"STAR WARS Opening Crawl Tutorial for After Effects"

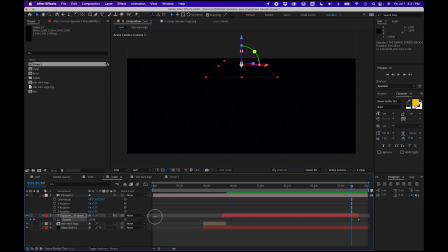Then go back 4 seconds and bring it back up to 100. That should give us a good fade out as it's moving, but that's not what it should look like. So I'll make a new adjustment layer, or solid, either is fine, and add a gradient ramp to it.
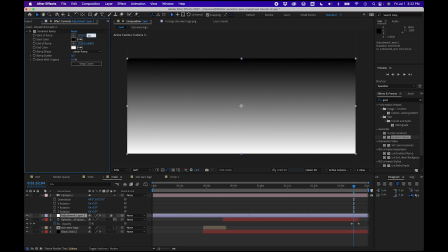I'll set the start Y position to 40, then set the end of the ramp to Y300.
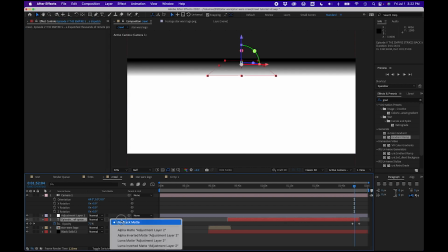Then on your text layer, set the track matte to Luma matte for the adjustment layer. Now it looks like it's fading into space.
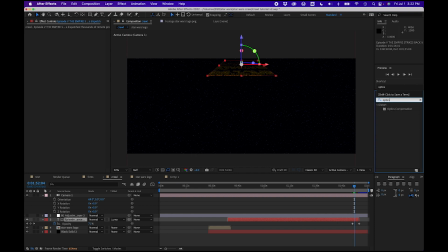I also want that same lens distortion I put on the logo, so I'll just grab optics compensation again, put it directly on the text layer so it doesn't affect the star field, set to 24, and it's getting cut off again, so I'll put grow bounds above that and set to 100. And look at that, you've got a logo and a crawl. But we're not done, not even a little bit.
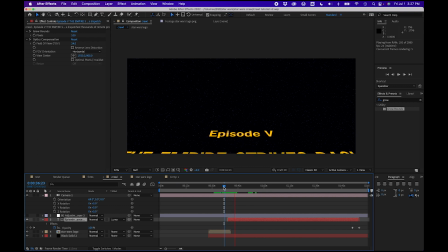We need to tell people when the story takes place. So I've got my text tool, and I'll click to do regular point type, and type out a long time ago in a galaxy far, far away.
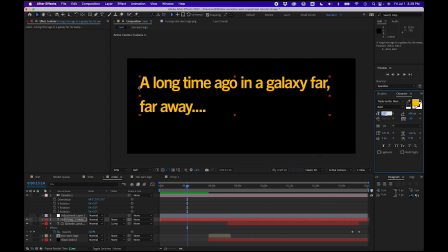Then I'll set my font to Trade Gothic Next LT Bold, size 185, line spacing 260, and tracking at 50. If you want, you can select the dots and increase their tracking to 200 or so, and then center it up. Set the color to something like 21B 1cc.
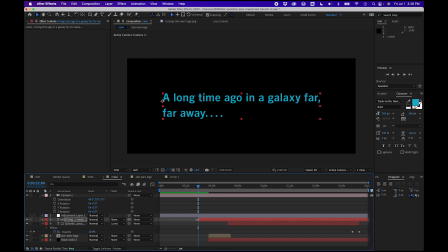Trim the start to 22 seconds and the end to 27 seconds, or if you didn't leave space, do this in a new comp with a duration of 5 seconds. It fades in and out, so I'm going to toggle the opacity with T and click the stopwatch at the beginning. The dissolve is 12 frames long, so I'll go forward 12 frames, set another keyframe, and take the first one down to 0.
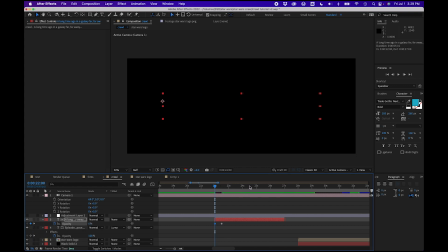Then I'll do the same for the end. Now, I don't think that I can legally suggest that you put the 20th Century Fox and Lucasfilm logos at the start of your movie, but the way I see it, we've got 22 seconds of dead air at the start of this comp, and I really like that old green Lucasfilm logo.
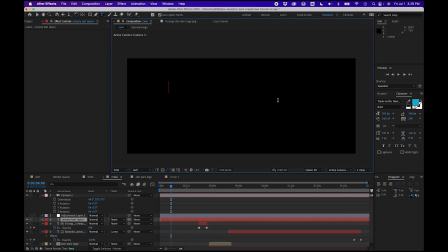So I'm going to get my text tool again and type something like a Star Wars fonts production and center align it. I'm using Nimbus Sans Bold for this, but you can just as easily use Helvetica Bold or really any bold sans typeface.
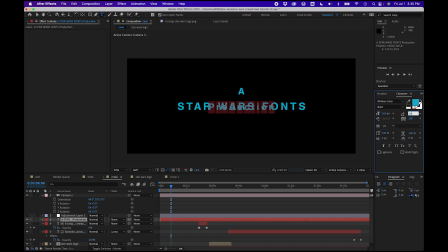I'm going to make the top and bottom lines size 165 with a line spacing of 180, and then the middle one size 240 with a line spacing of 250. And I'll set the tracking for the whole thing at -25. Then I'll set the color to something like 25A529.
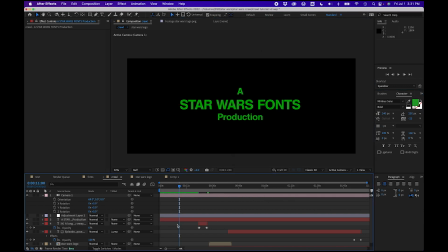Bring the playhead to 11 seconds and trim the clip to start there, then go to 20 seconds and trim the end. Or, if you're doing this in a separate comp, just make it 9 seconds. Then I'll bring up the opacity and do a 12-frame dissolve on each side. The spacing between all these elements can be adjusted based on the needs of your project, the music you choose, or just personal preference.
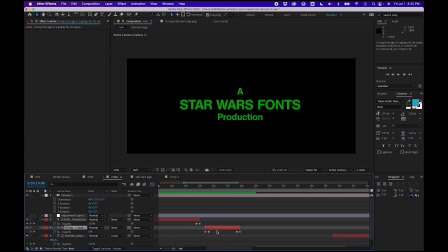Maybe you like a bit less room between Lucasfilm and a long time ago. Easy. As for what goes in that first 11 seconds, well, that's up to you, pal.
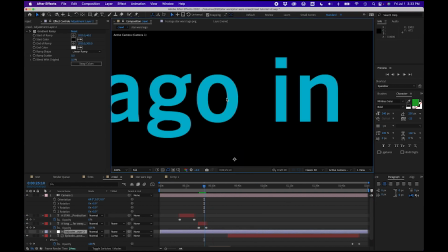So those are the basics, but it's all looking a little too crisp for a movie that came out in 1980. Time for our effects. This part of the tutorial is going to be a lot more subjective, so I'm just going to walk you through some of the looks that work for me, but as always, I encourage you to take what I do here and make it your own.
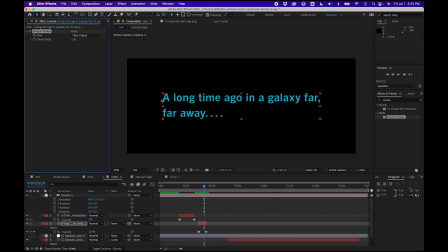I'll start with a long time ago. I'm going to add a simple choker set at 5 to make it less bold and round out the corners a bit.
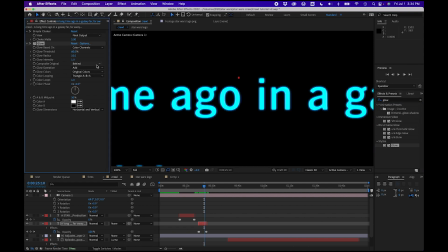Then I want to glow after that. I want to composite the original on top and leave the glow on add. Then, to get the color I like, I'll put the threshold on 70, and then the radius on 15 and the intensity to 0.6. And the final touch is to add a fast box blur set to 2. And I think that looks great.
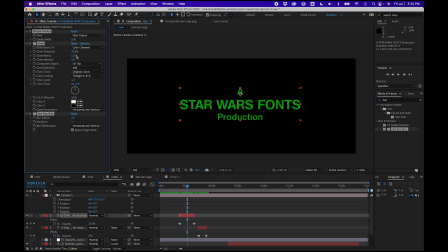Then I'm just going to copy these effects and paste on the Lucasfilm logo and change the glow threshold to 50 so it shows up a little better.
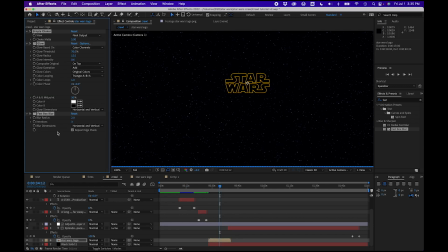I'll copy those same effects to the Star Wars logo, change the matte to 1 so it doesn't look too weird as it gets smaller, and change the glow threshold to 80 to make the edges a little redder and take the radius down to 10.
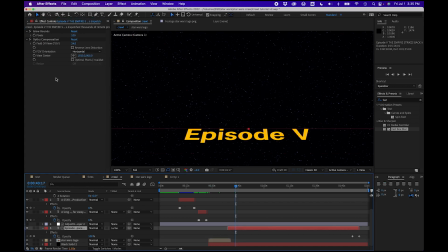Then I'll copy just the glow and the blur and paste those onto the crawl layer below the optics compensation I added earlier. I have to think how the text will look up close and as it blurs out far away, so I'm going to reduce the glow a little, taking threshold down to 78 and the radius down to 5.
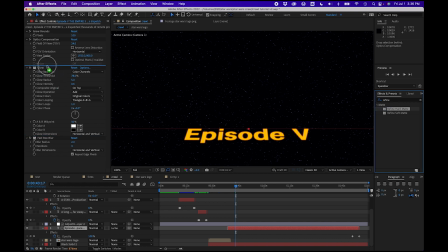Then I want to put a refined hard matte just before the glow. I'll take down the contrast to 60 and shift edge to 70 to make the text look just a little bolder.
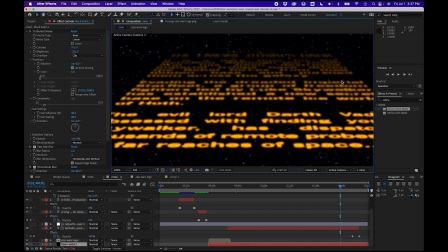This isn't perfect, but I really like the way it looks as it fades. As for the color of the logo I gave you, maybe you like your crawl a little less yellow.
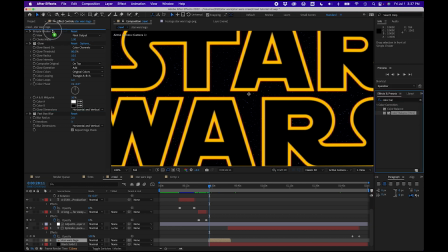Easiest way is to just get color balance. I like the HLS one, or you can just use hue and saturation. Take the hue down a little and maybe saturation up to 60. Or be a pioneer and do the whole thing in blue.
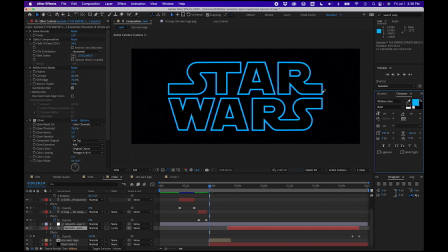Then just select your crawl layer again, grab the eyedropper and sample the logo, and you got a blue crawl. And I know a lot of people are interested in giving the whole thing a more filmic look, something more alive feeling. So I'm going to give it a little gate weave, that subtle film shake.
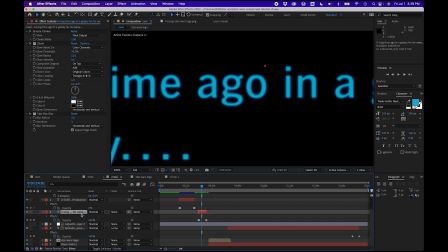I could do this in an adjustment layer, but I don't want the later elements in the starfield to have the same weave, so I'll just do it per layer. So I'm going to hit A to bring up anchor point, option click the stopwatch and type wiggle 24 times per second, 1 pixel.
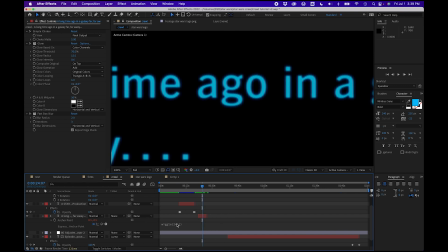You can always make it less drastic. I think 0.6 looks really nice, just sort of a hint of movement. And because this isn't real film, it doesn't necessarily have to move on each frame, so you can take the frequency down to 18 or 12 frames to just sort of soften the effect a little. And then you can just copy and paste that expression onto your other elements.
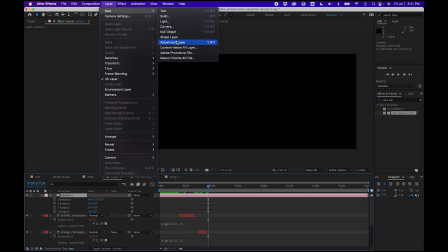And the finishing touch, I'm going to add a new adjustment layer over everything, and under noise and grain, I'll choose add grain.
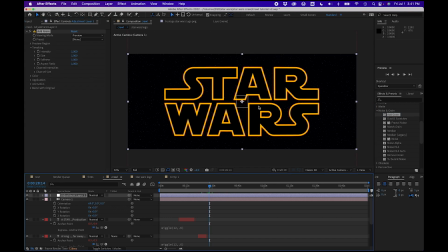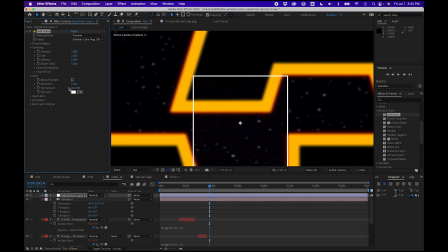I like the Eastman color negative preset set to monochromatic with the intensity taken down a little, say to 0.5. It'll take a little while to render when you set the viewing mode to final output, but I think it adds just what your crawl needs to look real.
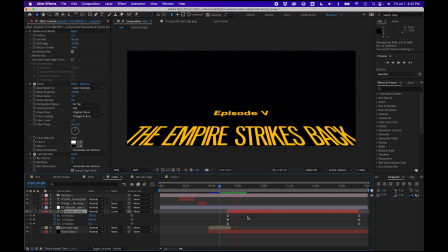And that's it. You have a crawl. And I think it looks great. Hopefully yours turned out just as well. When you assemble everything and put your music in, just make sure the theme starts right at this frame. Now, obviously, I based this crawl on The Empire Strikes Back, but like I said, each movie has its own combination of fonts and angles and spacing. so
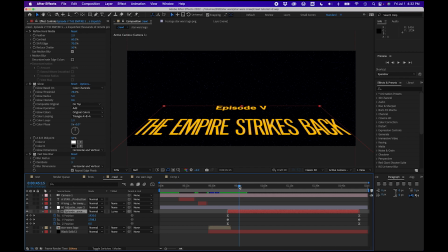I'll likely do a follow-up video to explore those.
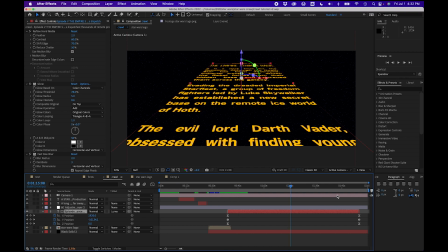As for the contents of your call, if you're looking to write your own, my friend Auric Fonts over on Twitter wrote a really cool guide in his Aurebesh Quarterly zine, which is a pretty great read. I even wrote a piece for it, so I'm linking that below.
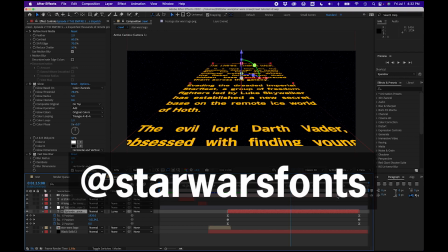And make sure to follow me on Twitter at Star Wars Fonts and subscribe here for, hopefully, more Star Wars type-related projects. Thanks for watching.